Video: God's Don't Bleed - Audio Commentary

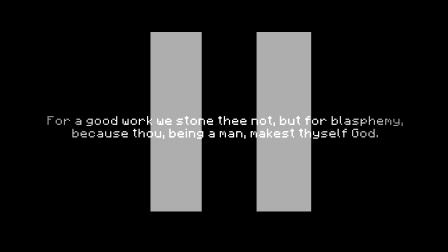Hi, and welcome to Gods Don't Bleed audio commentary, where we comment audibly on this video. Okay, so it's just gonna be me today.
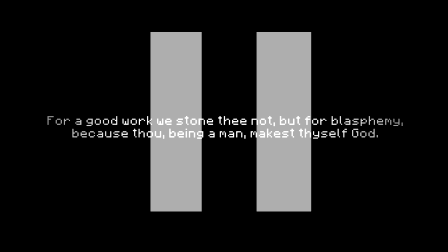Maybe in the future I'll have like a partner or someone talking to me about this audio commentary, but I figure I'll just do it myself. Let's see here.
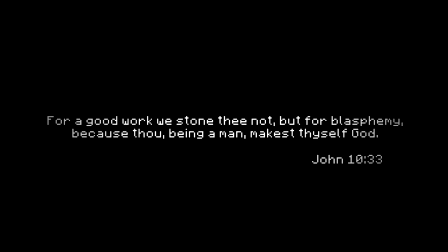This quote at the beginning is from the Bible. For those of you guys who know the Bible really well, you'll probably recognize it.
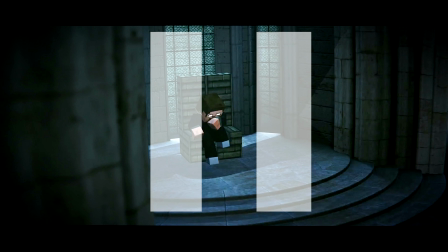I personally had to Google it. Take that as you will. I will not state my religious affiliation, but yeah, so let's see.
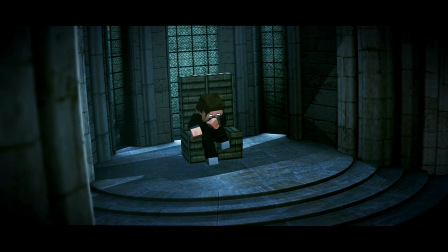I should mention that this video was actually inspired by Final Fantasy XIII Versus.
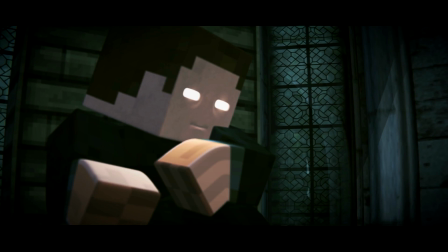The trailer for that game has a very similar feel to this one.
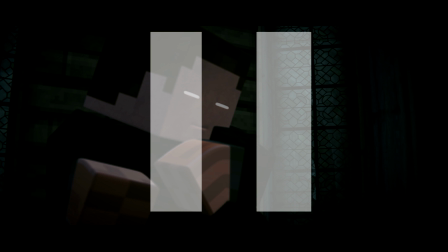If you ever watch it, a lot of you guys have been guessing like, Devil May Cry and Assassin's Creed 3 and Matrix or whatever. Yeah, actually, Final Fantasy XIII Versus was actually one of the main inspirations for this video.
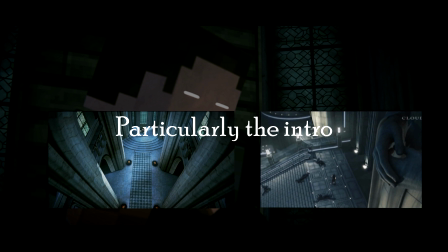Yeah, I mean, if you look at it, the color is going to be very similar. It's kind of like got a bluish hue tint to it.
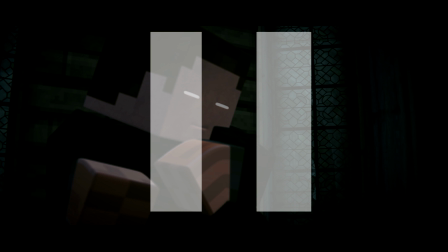The music is going to be kind of similar, at the beginning at least, and the characters are going to be kind of similar in how they deal with things. And you'll kind of see that. If you haven't seen the trailer for Final Fantasy XIII Versus, you should watch it because it looks incredible.
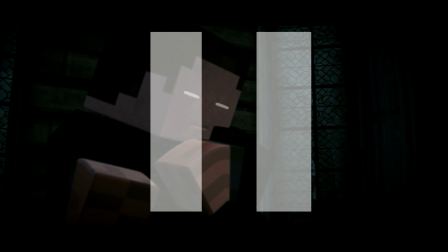Okay, anyway. So yeah, we have Herobrine there.
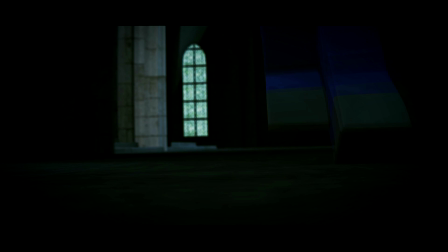This cathedral, as you guys know, was downloaded at blendswap.com.
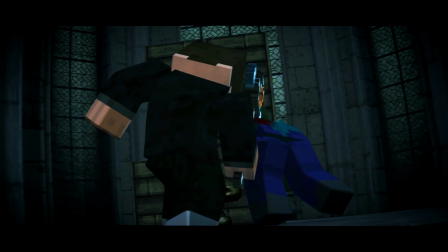Yeah, so the zombie comes attacking, and Herobrine moves super fast, so he kills him with his little pickaxe, not hoe.
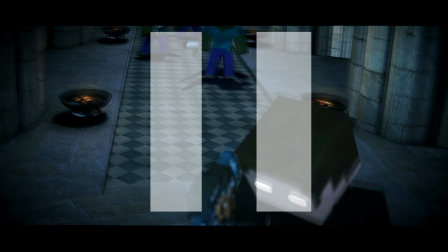For those of you guys who think it's a hoe, it's not a hoe. I can see why you guys would think it's a hoe, but it's not.
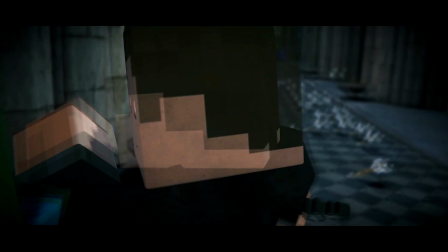It's a pickaxe. So just to be, semantically correct. I mean, it's like he uses it as a scythe, so you could call it that too.
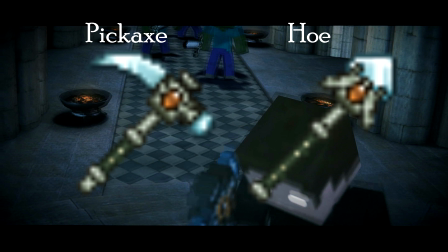But I mean, it's a pickaxe. It's actually how the pickaxe looks like in Dokucraft. I didn't edit it or anything like that.
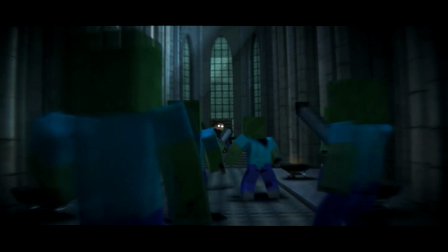So yeah, this shot is actually very similar to Final Fantasy XIII Versus.
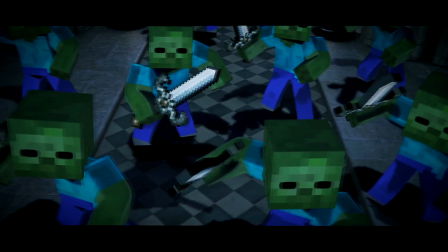You can see a lot of parallels in that. And then yeah, okay.
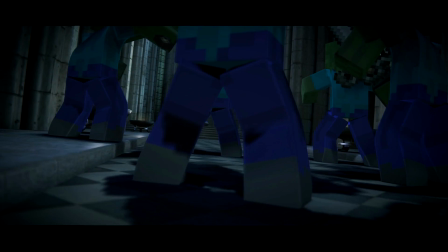So right here is when he starts fighting. I will tell you a secret and say that this shockwave, while it's a really cool effect, it might be like, oh wow, it's so cool.
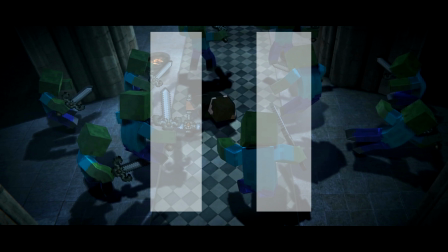It's actually kind of like a secret way for me to not have to animate every single zombie. Like I wanted the impact of having there being like a lot of zombies at first, but then like not have to animate every single one. So what I just did was had him like land in the center of them and just kill like more than half of them off.
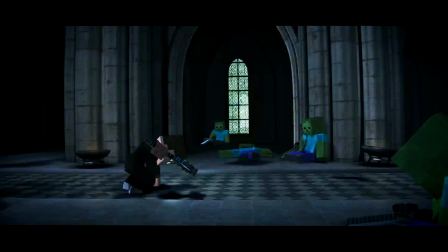Why not? And it worked because like at the end of the day he fights like 3 zombies right here, and like that's it.
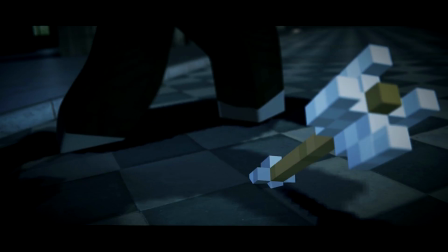It's like 3 zombies, and they kind of represent the whole, and you kind of forget that the other ones are dead, essentially.
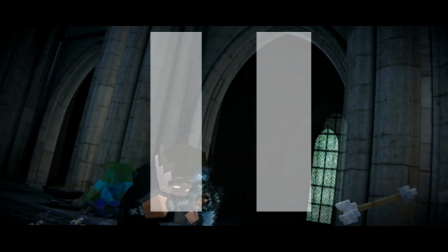This scene right here, as with many scenes in this animation,
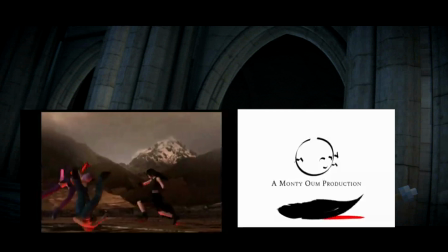was actually inspired by Monty Oom's Dead Fantasy series, which is amazing.
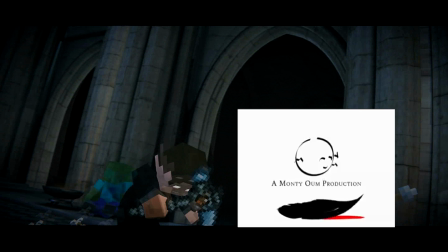If you haven't seen Monty Oom's work, you should,
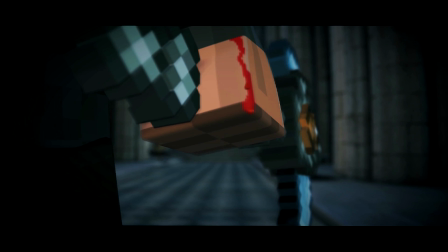because he is like a god in choreography and with camera work.
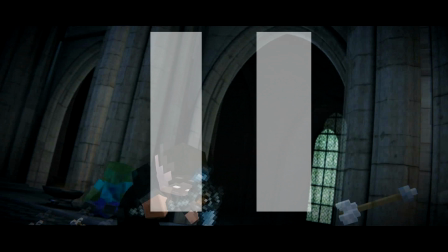Yeah, so I like his work a lot, and you can kind of see that
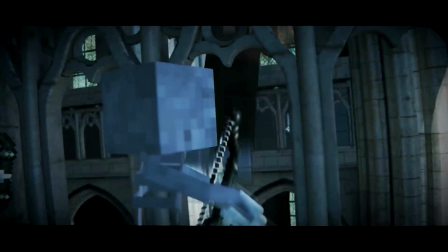in this animation particularly, because it's pure action. Now, one thing,
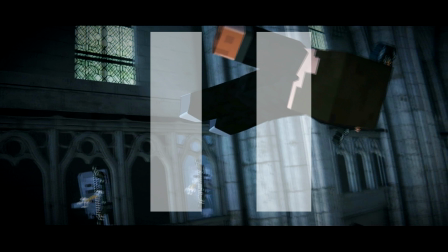right here, the skeletons, if you look at their bows, they're actually not drawn.
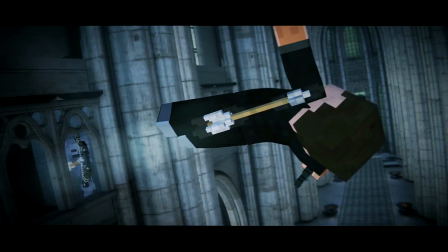The strings are not drawn. So, actually, I don't think anybody has noticed this yet, so I probably shouldn't have told you.
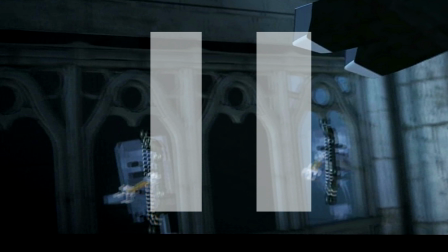But, yeah, I mean, I was just really lazy,
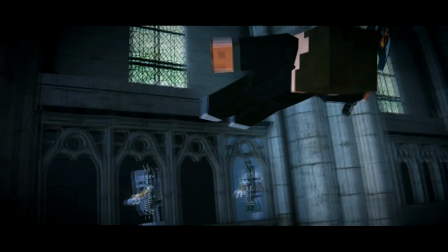and I didn't want to have the bowstrings drawn, because that takes a lot more work.
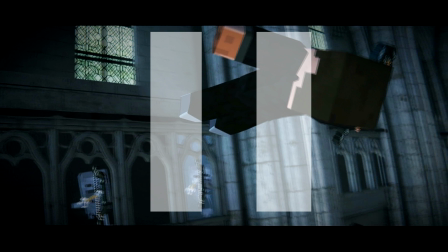So I just left it there, and I was like, okay, it doesn't really matter. They'll probably be paying attention to Herobrine anyway.
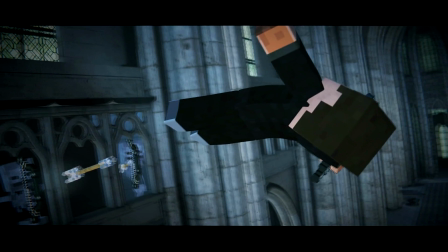So, yeah, I mean, there you go.
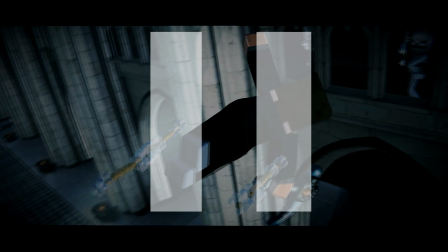Oh, also fun fact, and some of you guys notice this, there's not enough arrows, actually, that go back and forth to kill every single skeleton.
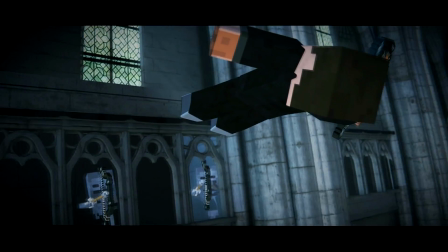So in this case, there's 4 skeletons. I think like 6 arrows go like this way towards Herobrine, where Herobrine's going, and like 1 arrow goes the other way.
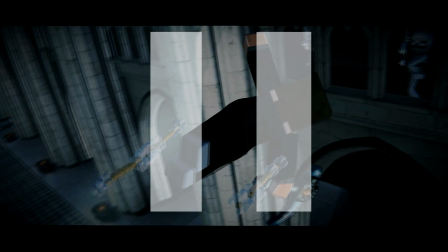So like, technically there should still be 1 skeleton alive, but don't tell anybody.
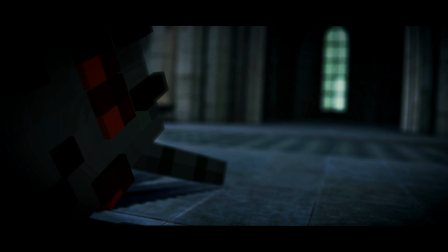Anyway, also the spider.
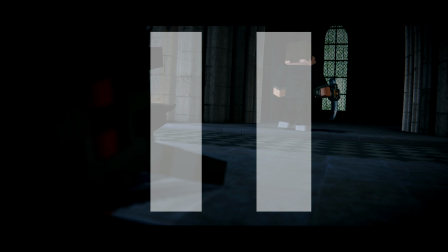There's 1 spider missing that wasn't accounted for because he just kind of fell off, and people are asking like where he went.
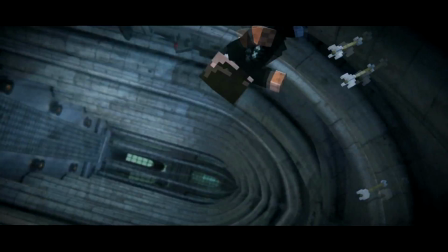I'm sure he despawned,
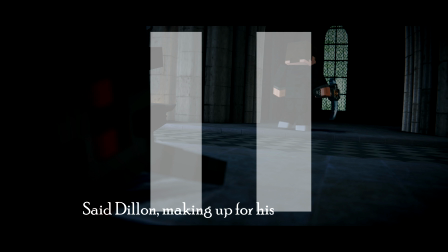said Dylan, making up for his lack of continuity.
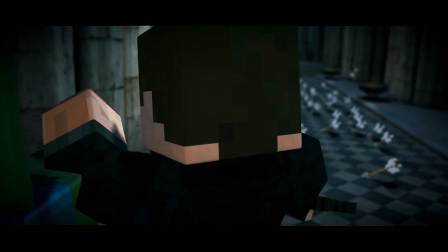Okay, so yeah, so right here he starts doing hand-to-hand combat, which is technically impossible in Minecraft, but so is this. yeah,
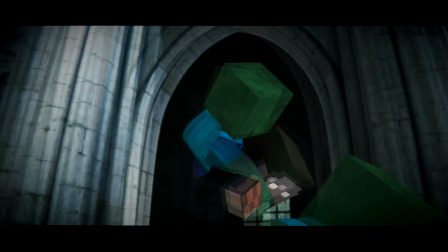all this stuff is kind of like it's just basic, like it's just pure like hard animation.
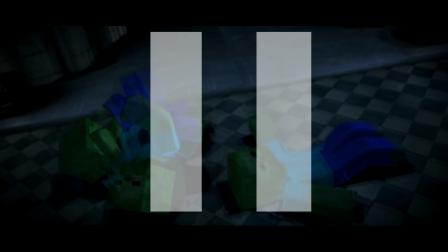Choreographing for this piece was kind of like it was kind of like it wasn't really pre-planned or anything.
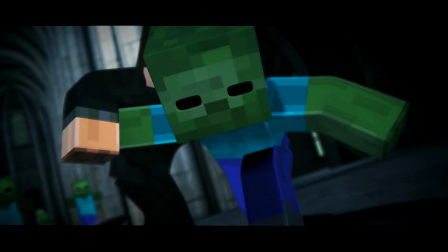I would just kind of go along as I went along. So if I was reaching a point in the choreography where I wouldn't know what to do next,
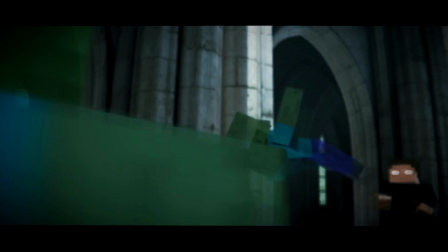I would just stand up, just like any animator should, and just kind of act out what the character is doing.
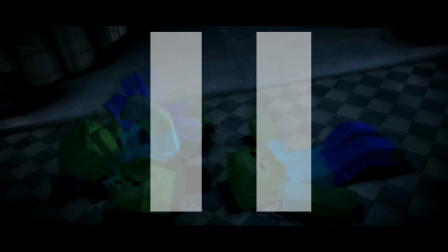And so I would go into the position that Herobrine was last in, or whatever, and try to,
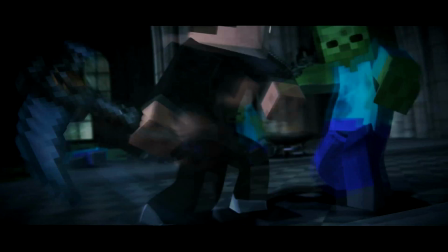you know, act out whatever he was doing, and then be like, okay, I'm in this position where I stopped.
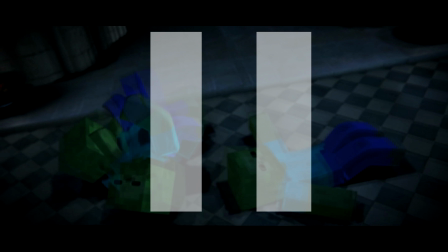What do I do next? What's most natural for me? And then I'll do that, and I'll think about it, and I'll and I'll do that, and then I'll just animate it. And that's just kind of how like the animation went in terms of the choreography and the planning.
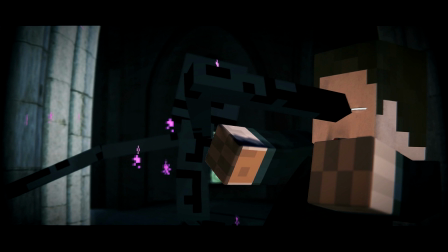Okay, right here, I love this shot. The Ender Punch was, I like this shot, and you'll also notice that the particles are slowed down.
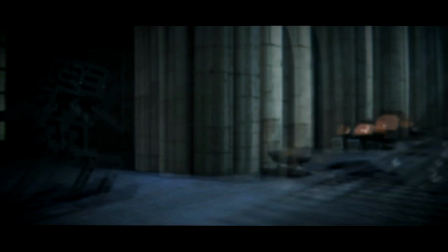I did that by decreasing the time step on the particles in Blender.
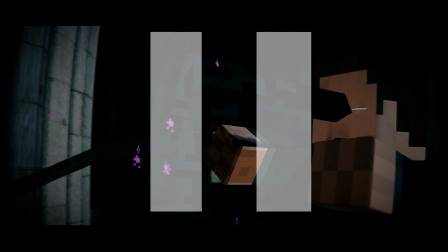So if you guys have ever messed with particles in Blender, you'll notice there's a time step option in there, and that can slow down and speed up the particle movement. So yeah, I did that, and yeah, I did that really cool slide.
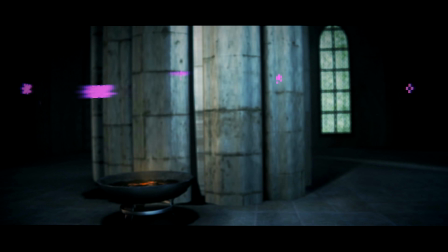Oh, the particles there, in terms of like the movement between when Herobrine's sliding and when Enderman pushes him to his throne.
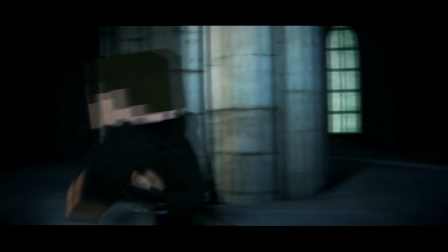One key thing is like the particles were very important for the Enderman to have, because if the Enderman didn't have particles,
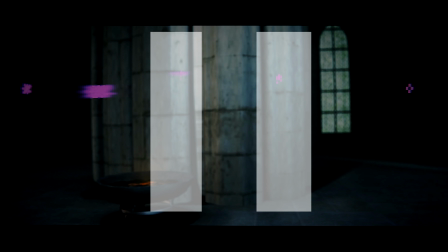you wouldn't really understand that the Enderman had just like swept Herobrine off his feet,
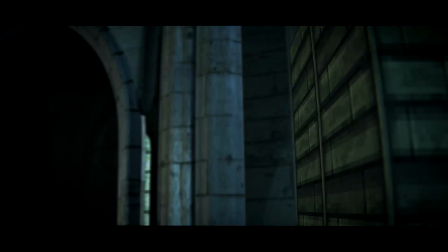literally. Yeah, I feel like the particles there in that certain scene really sold it.
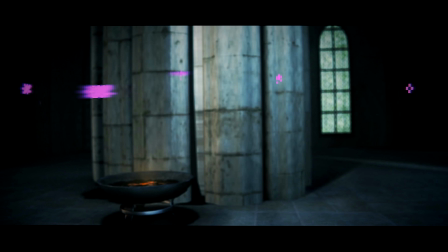So yeah, just something to note. There's a lot of camera shake.
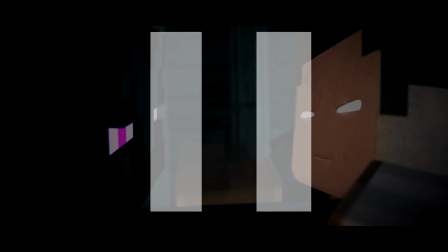A lot of people, this really goes unnoticed, but in terms of like filmmaking, it's very important to kind of give, at least in animation, it's very important to give the like feel that you're actually there.
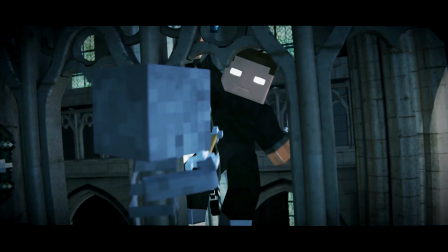And the shaking camera in a lot of impact scenes, for example, when he was thrown against the throne and stuff like that,
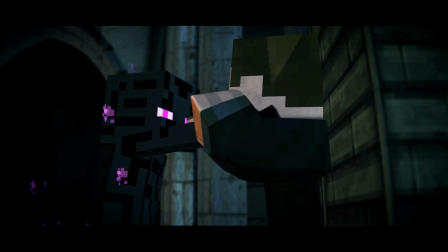a lot of camera shakes animations really help sell that fact, like that concept,
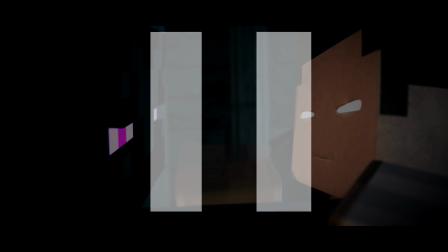and it makes impacts a lot more impactful, essentially. So like, yeah, so you'll notice that a lot over here.
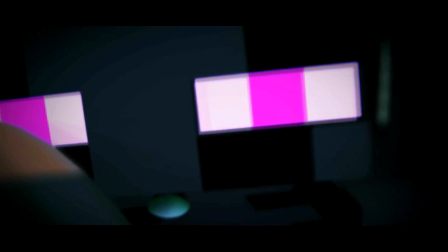Oh, here I made a reference to Enderman's origin, which was based off of Slenderman.
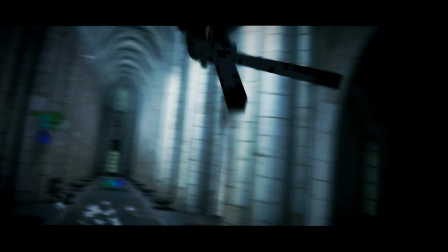Yeah, also notice that the Enderman is actually bleeding his own particles. I just kind of did that for fun.
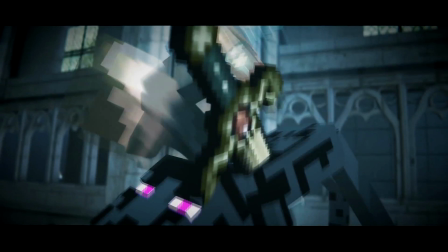That's a little fun fact. Somehow jumps like entire football field length. But he's Herobrine, so whatever.
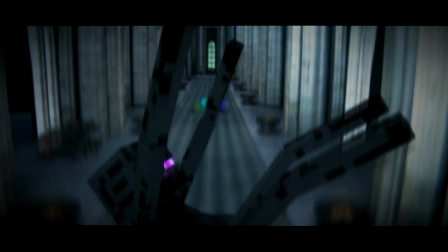But yeah, so right there was a nice camera shake. And right here, definitely camera shake when the shockwave comes up.
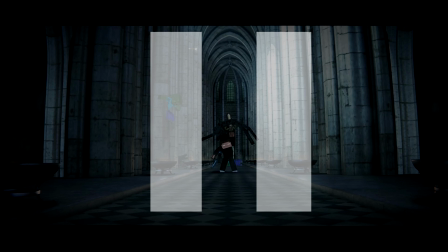There was a camera shake, and I also did a depth of field change where I first focused on Herobrine, and then I focused on the debris as it was coming up, and then as it passed, I focused back on the Herobrine, and that kind of gave like a closer, like, you know,
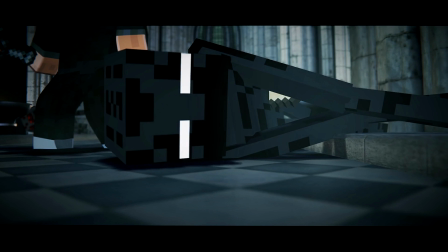it just kind of gave like kind of the feeling that you were actually there, and I like that effect a lot.
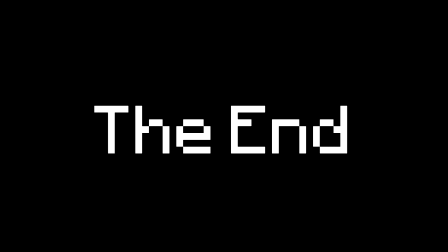Yeah, and that's about it. I don't really know what else to talk about. If you guys have any questions, leave the comments down below.